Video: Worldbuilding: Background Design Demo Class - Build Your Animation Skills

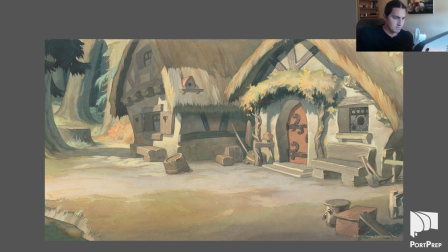(48:09)
very very delicate lots of space but having some playfulness with the shape of the buildings as well so just really really beautifully rendered and very soft tones overall you can totally imagine a character moving in this environment because there's so much room for them to move nothing is too loud that it would
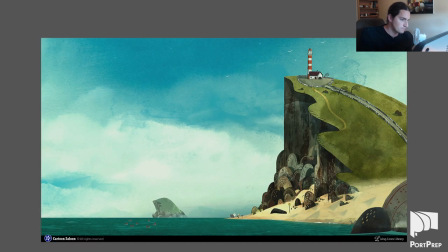(48:27)
take over from the character so just really beautiful work another one from song of the sea again even in the nature in some spots it's very very uh shape-based and graphic so i just love how they play with that and yet the bat the texture the watercolor texture of the background is
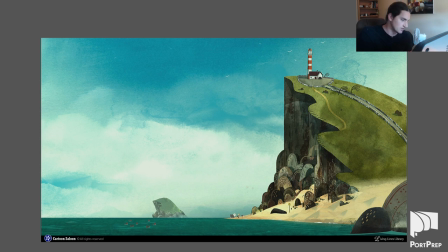(48:45)
incredibly evident too so it's just really neat really neat style that they've
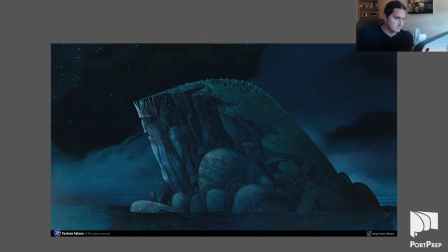(48:50)
used in their backgrounds yeah here's another one so line is also very important to their work not just shape the lines in the rock in particular really really neat how they do that again
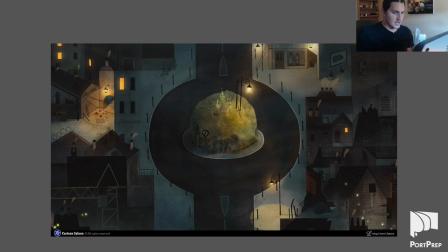(49:07)
looks like it's being looked at kind of from a far-off helicopter but looking through a telescope telescopic lens that's kind of the sense that it gives you here so you're very very high up but it's almost like so it's almost like you're looking at the city from above but also from the
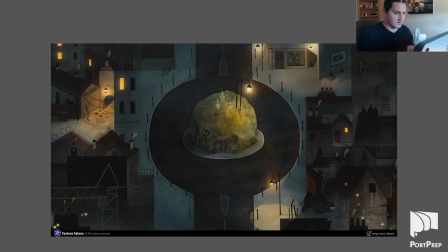(49:25)
side it's it's it's very bizarre um there's even some actual illusions here with the windows to the top left of the of the square where it looks like the ground but then there's there's windows there so it's a building so again it's it's almost like mc escher mc escher's drawings or those illusions
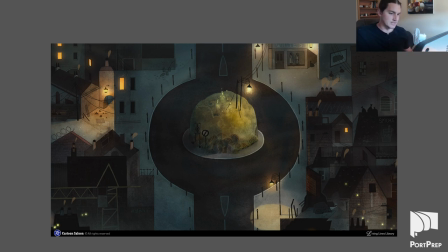(49:44)
that you'll have seen before where it's like an endless staircase. This almost has that same sense. So really, really neat. Kind of more like a logic puzzle than a realistic background.
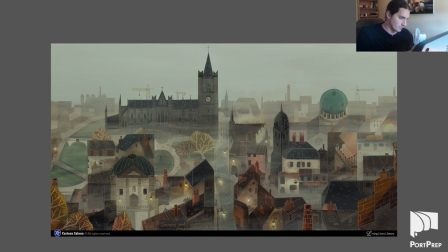(49:55)
More beautiful artwork from Cartoon Saloon.